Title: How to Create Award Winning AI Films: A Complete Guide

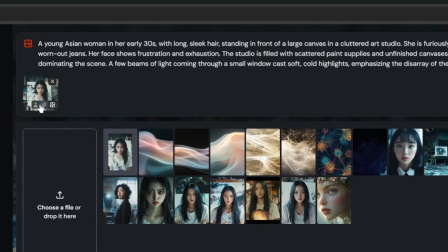Drag our base image and drop it. Move our cursor here and select this avatar icon.
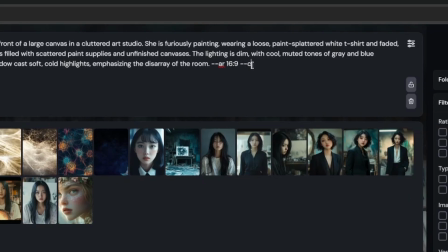Then you need to type this prompt, dash dash CW0.
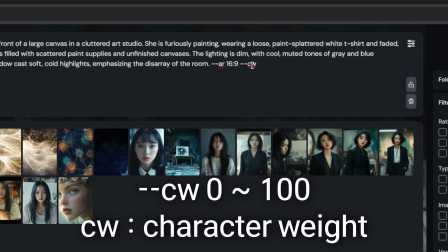CW means character weight and the number we can put between 0 to 100
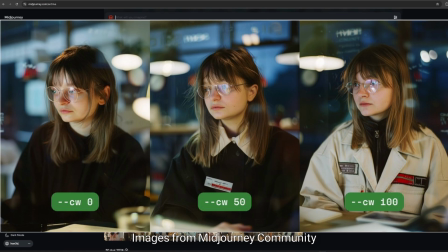only natural number 0 only affects facial information 100 affects
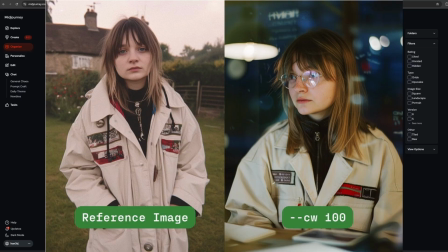also clothes and hair information so you can control how much your reference image affects your
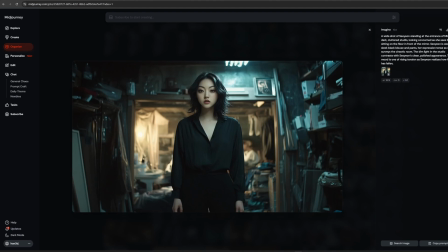output image in the same process I generated sub character Soyeon as well with the
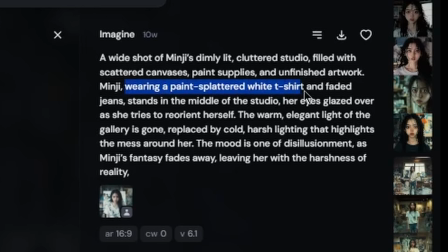consistency characters outfit I said loose paint splattered white t-shirts and light blue jean for Minji.
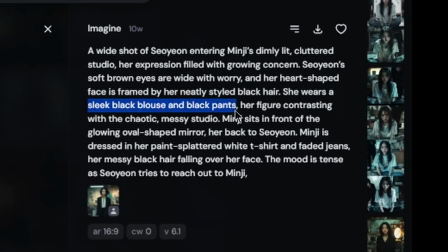Slick black blouse and pants for Cyan. Okay, now we have our character consistency.
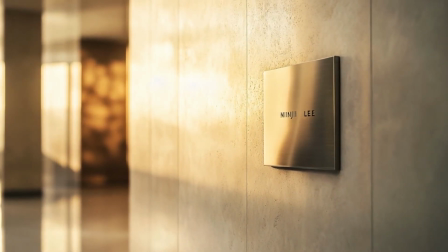Let's move on the environment part. Three main environments in this film.
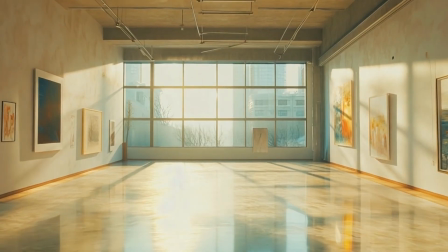Minji's painting room, antique shop, and the art gallery. I want different mood and color tone each of them.
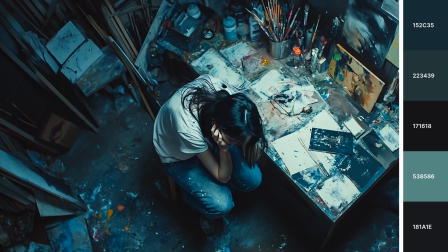So dark mood and blue tone for Minji's room,
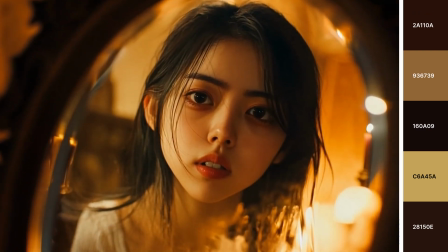mysterious and yellowish golden color for antique shop and the art gallery has modern mood and
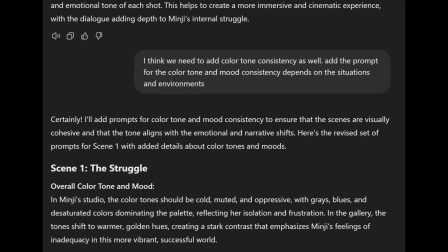and white and bright color tone based on this information gpt is still making
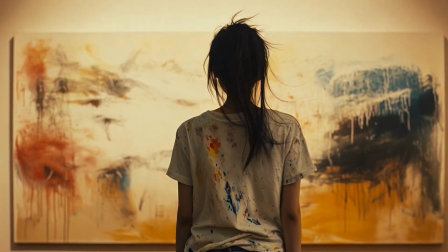10 images for each scene the result is pretty good actually but what i saw in
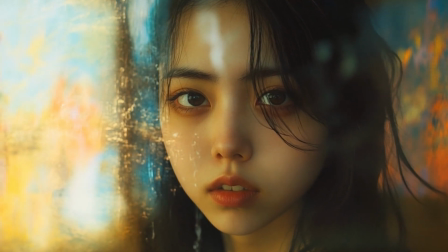the generated images is the character mostly on the center and
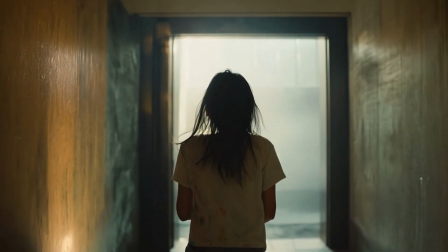looking toward the camera it makes the scene boring so here's a tip for generating images.
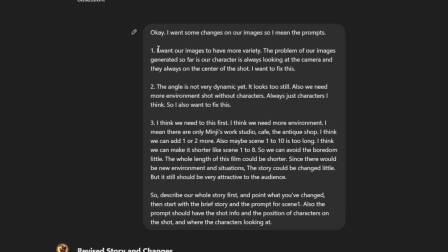Try to be variable for angles, shots, positions. I made characters to look other things, not only the camera.
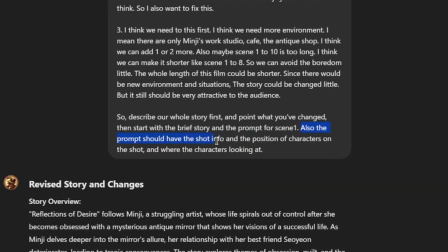Got more environment shots and positioned the characters on the left and right, not only on the center.
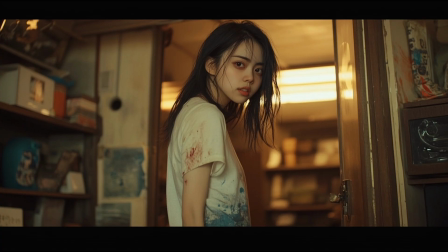If you don't ask this, mid-journey prompts by GPT could make boring shots.
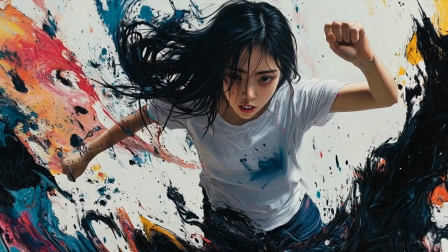Try to be variable. This will make your scene dynamic. Now it's time to make videos.
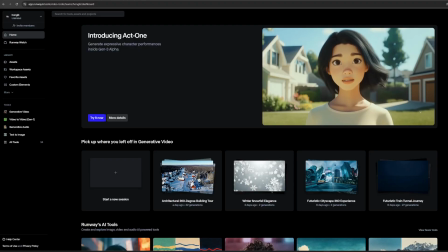Step 3. I used Runway Gen3 Alpha for this film. I will show you how I used this.
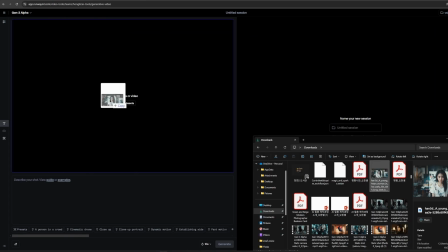We generated videos from the images we made in Mid Journey. This image to video generation is more stable than text to video.
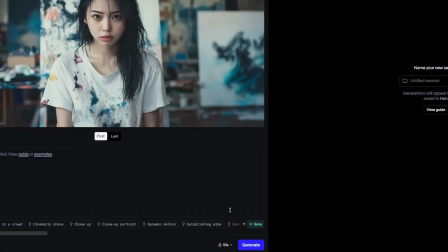I start with scene 1. Video generation is pretty simple. Just put the image, generate.
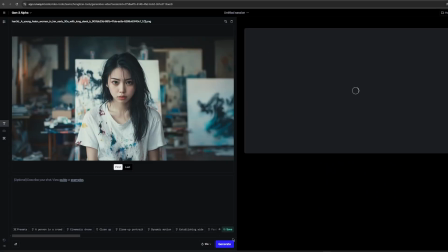You can generate videos without prompt. But for better quality, you can type. so here's a tip for generating videos use the
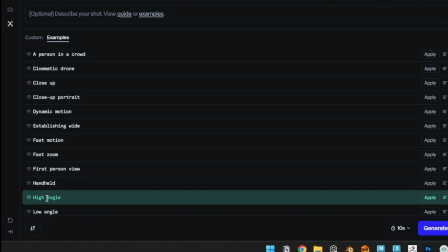preset here are presets for video prompt made by runway you can choose
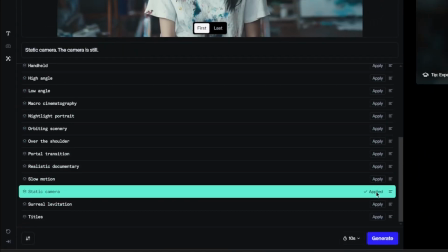various shot presets and change description also add some prompt you need
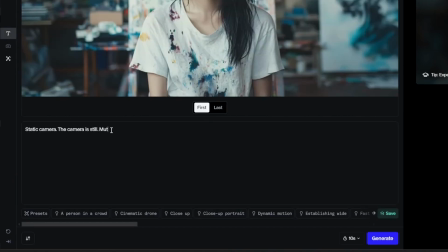to I like to add prompt muted color and natural movement for almost every
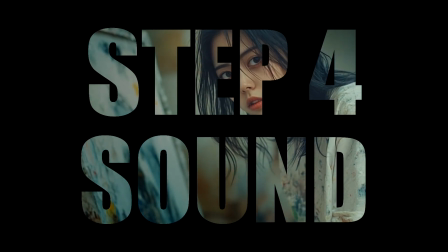generation but those make the result usually better it's the last part let's move to the sound design I used the Zuno AI for background music,
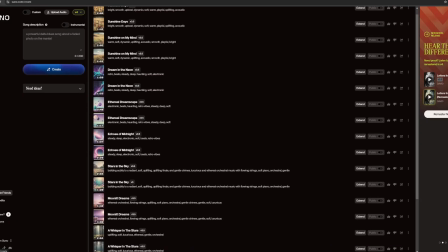11 laps to generate dialogues. Zuno AI is relatively simple to use.
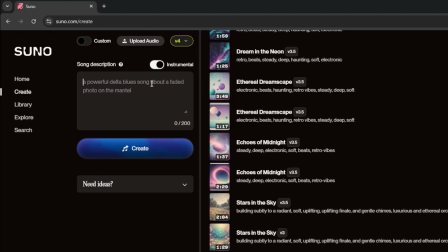I checked instrumental because didn't need the lyrics. Simply described the film story and mood.
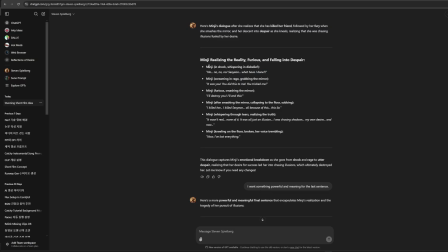Generate few times and I chose the right one. For the dialogue, I got helped by GPT again.
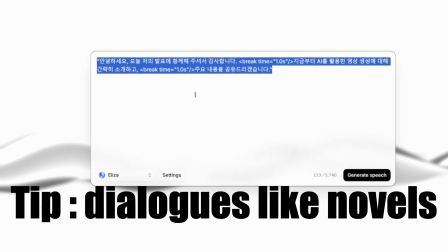And here's a tip again. Write dialogues like you write novel. I mean, don't type only speech.
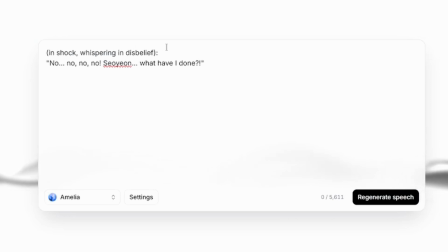Type the whole description. That guides you to the right output. in shock, whispering in disbelief.
No! No! No! No! Soyeon, what have I done?
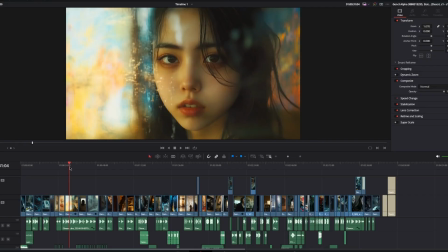Okay, now just gather everything into DaVinci or Premiere Pro, whatever you'd like editing tool,
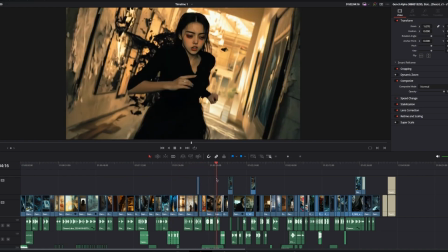resize the ratio, cut out clips, color grading, then render it.
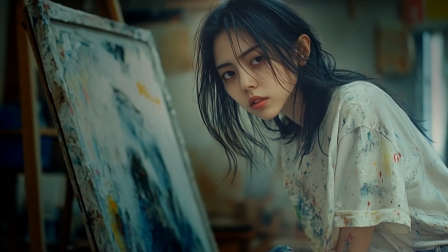You've made full AI-generated film. Enjoy watching your film and share with your friends, Play film festivals,
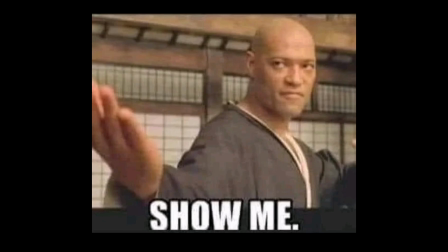get awarded, be famous, have fun, and also show me what you've created I'd love to watch them.
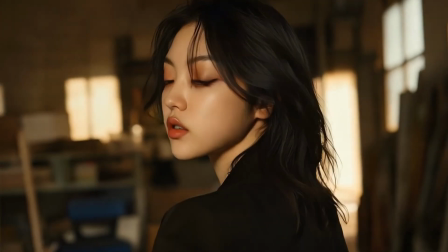Hope this video is helpful, and I will see you in the next video. Bye